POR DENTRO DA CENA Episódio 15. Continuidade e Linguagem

Oi, essa é a última aula, terceira aula, em cima do projeto de montagem de ficção de uma situação de drama e comédia. Vamos entender um pouco desses lugares do gênero dentro do corte, como que a gente chegou nisso, quais as implicações possíveis do corte. E também vamos entender mais da continuidade do raccord e como isso importa para a formação desse espaço.
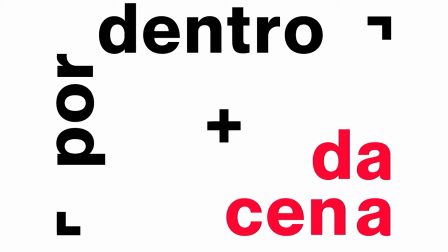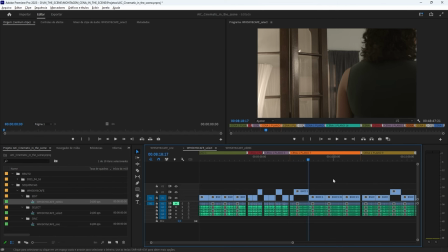42s
Observe aqui que no plano 7, que é o plano do café, você tem toda uma situação que decorre,
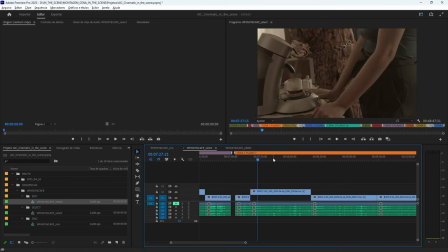49s
ela vai do detalhe,
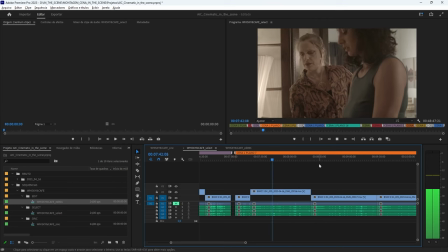54s
tem todo um ritmo construído, que puxa para outra personagem.
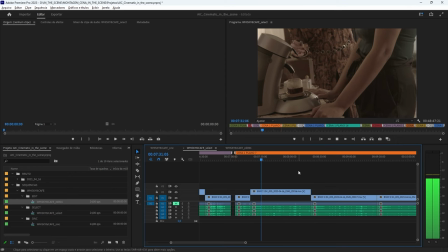Tem uma atuação também
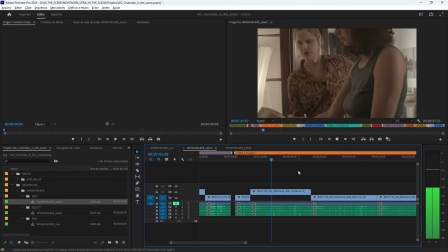71s
Voltada a um lugar do passado Que não é bem explicado Mas que faz referência na personagem Na personagem que está no primeiro plano
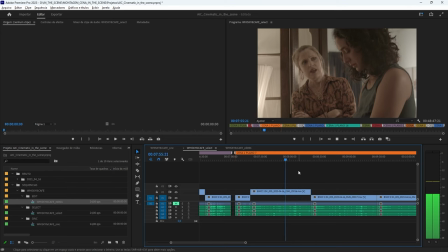83s
Aqui a escolha foi voltada Para uma sutileza da atuação Ao invés de uma coisa muito exagerada Principalmente da personagem em primeiro plano Mas o que eu quero chamar a atenção é que a personagem que chega e
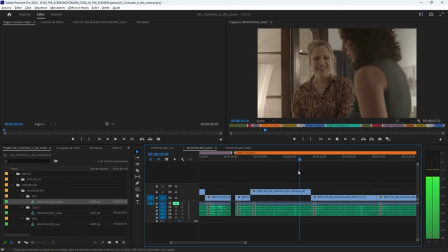99s
que recebe o café agora vai se direcionar a partir de uma pergunta para esse canto aqui do quadro,
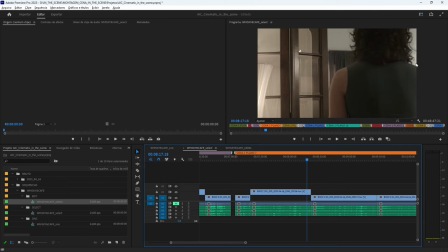105s
né? Esse canto, meu canto direito do quadro. Então eu tenho que criar um espaço feito através dos planos, através do raccord, da localização, né?
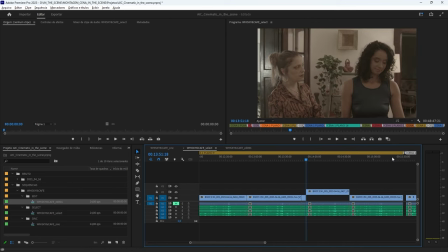114s
Eu ainda tenho esse plano, plano 9, né? Que é o plano de frente das duas, né? Já seria possível, por exemplo, trabalhar aquele plano num contínuo, né? Mas aqui a gente tem a escolha de, na segunda parte,
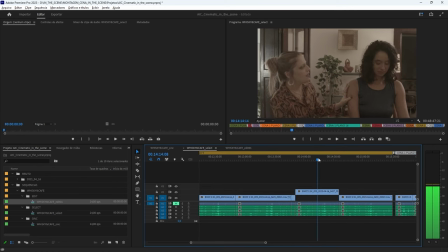131s
muito voltada para a movimentação que a mão dela traz e chama a personagem para si, isso chama também para esse quadro em si, né? Para a composição desse quadro. Enquanto o outro, ela está voltada para o rosto da personagem aqui, lá do direito.
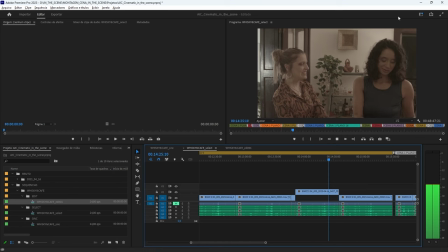148s
E, da mesma forma, ela vai sair do mesmo canto do quadro, no canto direito. E aí eu tenho que trabalhar essa saída no próximo plano. Como que ela vai chegar?
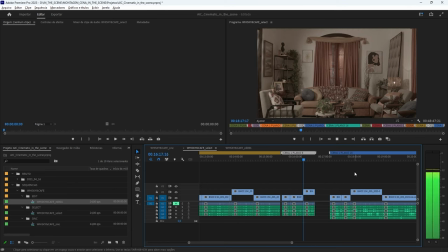164s
E aqui, curioso que seja, a gente aposta no movimento dela. Fosse uma... e no próprio espaço.
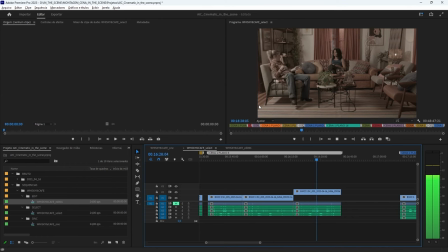175s
Fosse um lugar mais confuso, ele traria uma certa confusão nesse movimento. Por vir do mesmo ponto, do mesmo lugar que ela saiu. Se ela tivesse entrado por esse outro canto, ele estaria mais em lugar com a continuidade.
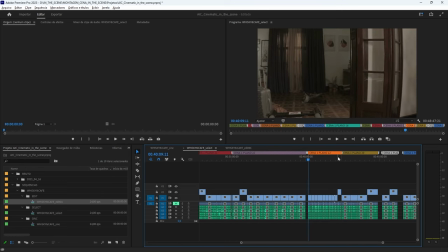195s
A personagem da mãe vai ser introduzida.
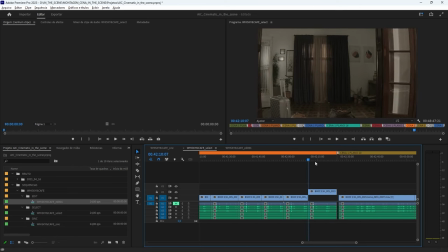200s
E ela é introduzida por um barulho, que ela tropeça.
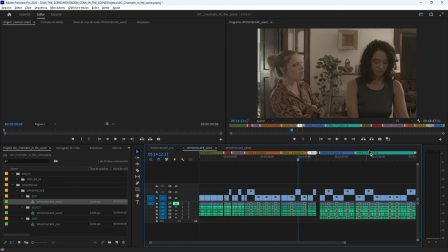207s
Ela tropeça nas malas que estão no meio do caminho. A gente tem esse plano das duas no sofá.
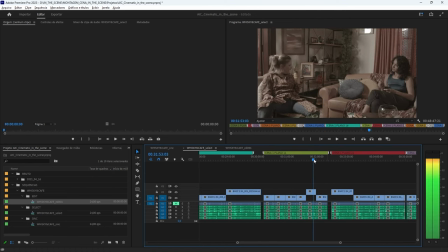e aí elas se direcionam para fora do quadro, com a linha de olhar traçada para fora do quadro.
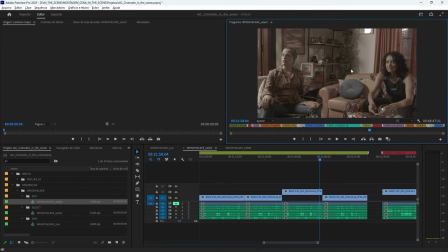229s
Então, a gente tem essa resposta de uma personagem que chega na situação, ou seja, ela é o início do conflito, o início do atrito entre as personagens, um ponto ali de inflexão.
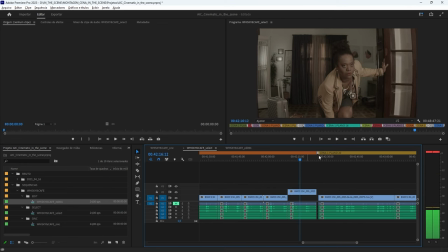248s
E justamente, o olhar traçado para fora do quadro, no oposto àquele, faz a continuidade, faz esse espaço aparecer.